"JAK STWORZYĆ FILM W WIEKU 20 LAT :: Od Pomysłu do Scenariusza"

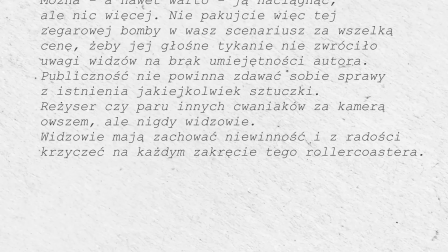Publiczność nie powinna zdawać sobie sprawy z istnienia jakiejkolwiek sztuczki. Reżyser czy paru innych cwaniaków za kamerą?
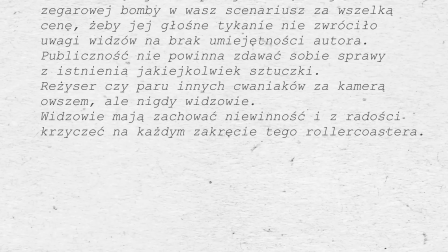Owszem, ale nigdy widzowie. Widzowie mają zachować niewinność i z radości krzyczeć na każdym zakręcie tego rollercoastera. I w moim filmie zdecydowałem się, że tą tykającą bombą będzie takie właśnie prozaiczne, niewinne, codzienne życie Borysa, że chce on po prostu sobie pójść na swoją ulubioną siłownię, którą zamykają, a chciał on iść pod koniec swojej służby, a tutaj nagle po prostu dostaje zlecenie i musi wyjść później, więc chce to wszystko załatwić i mieć święty spokój, nie zważając w ogóle na to, czym się będzie zajmował. Bardzo było dla mnie ważne, żeby Arek, czyli główny bezdomny, był postacią, której widz będzie kibicował.
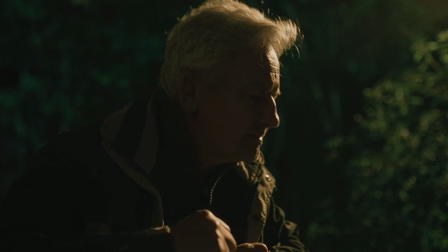Żeby to zrobić, stworzyłem z Arka najpierw postać lekką, pozytywnie nastawioną,
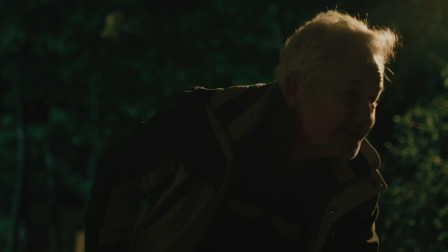która sobie tutaj trochę zażartuje, tak nonszelansko troszeczkę podchodzi do życia, żeby był takim, obrazowo powiem, miłym dziadziem.
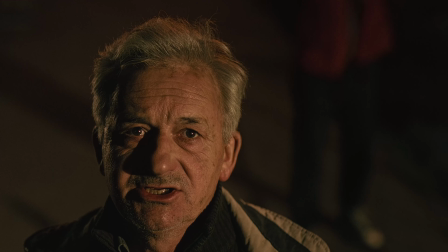Jednakże wraz z biegiem historii dowiadujemy się, że on jest postacią tragiczną,
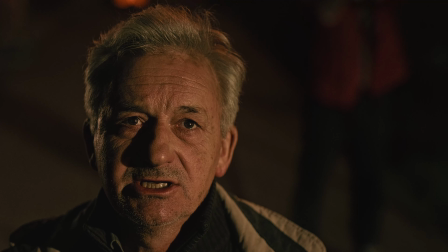że wszedł on w kryzys bezdomności dlatego, że wiele w swoim życiu zawalił, Zawalił, że jego działania sprawiły, że stracił osoby, które kocha i że sobie właśnie z tym ciężarem swoich błędów nie poradził, przez co stał się osobą bezdomną. Jest on właśnie postacią kluczową w tym, bo właśnie to pokazuje tą ludzką stronę osób bezdomnych, że faktycznie oni to nie są anioły, który po prostu tylko i wyłącznie zły system sprawił, że oni sobie nie dają rady,
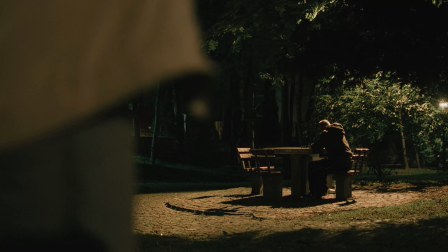lecz w filmie są to osoby, które popełniły błędy,
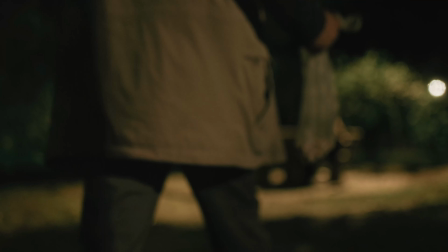które w jakiś sposób zawaliły i ponoszą konsekwencje swoich działań.
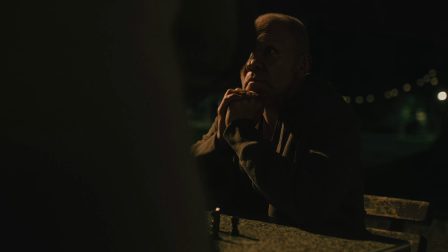Jednakże może gdyby otrzymały pomoc, to by nie musiały ponosić konsekwencji swoich działań.
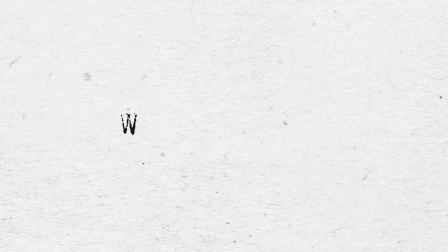W filmie zawarłem również parę elementów, które są ważne dla mnie osobiście. Jednym z takich elementów jest na początku filmu żart z Tofurnika, że Tofurnik to torf, gdzie nie powiedziałem, że jest to żart, który ma sprawić, że widz będzie śmiał się do rozpuku, ale właśnie taki delikatny uśmiech,
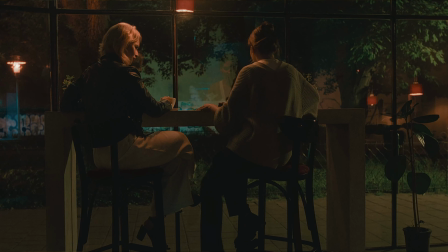taka luźna konwersacja, która jest typowa dla mojego otoczenia, dla mojej rodziny, gdzie często jakieś zwykłe rozmowy się obracają wokół takich słownych żartów, więc chciałem dać temu upust w swoim filmie, co wydaje mi się, że wyszło całkiem sympatycznie. Kolejnym takim elementem był moment, w którym Arek mówi, że idzie pogrzebień, a tak naprawdę idzie w krzaki. Jest to faktycznie autentyczny tekst, gdzie podobno, ponieważ ja tego nigdy nie słyszałem, mój pradziadek albo prapradziadek mówił, że idzie pogrzebień, kiedy musiał skorzystać z ustronnego miejsca, więc jest to taki powiedzmy smaczek, takie podpisanie, że film wyprostuje.
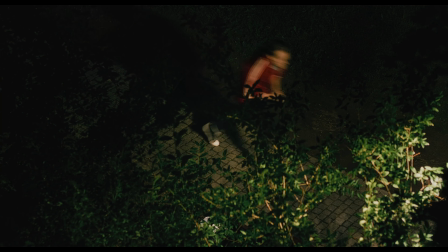który też był dla mnie osobisty, był motyw nowotworu, który się pojawia w tym filmie.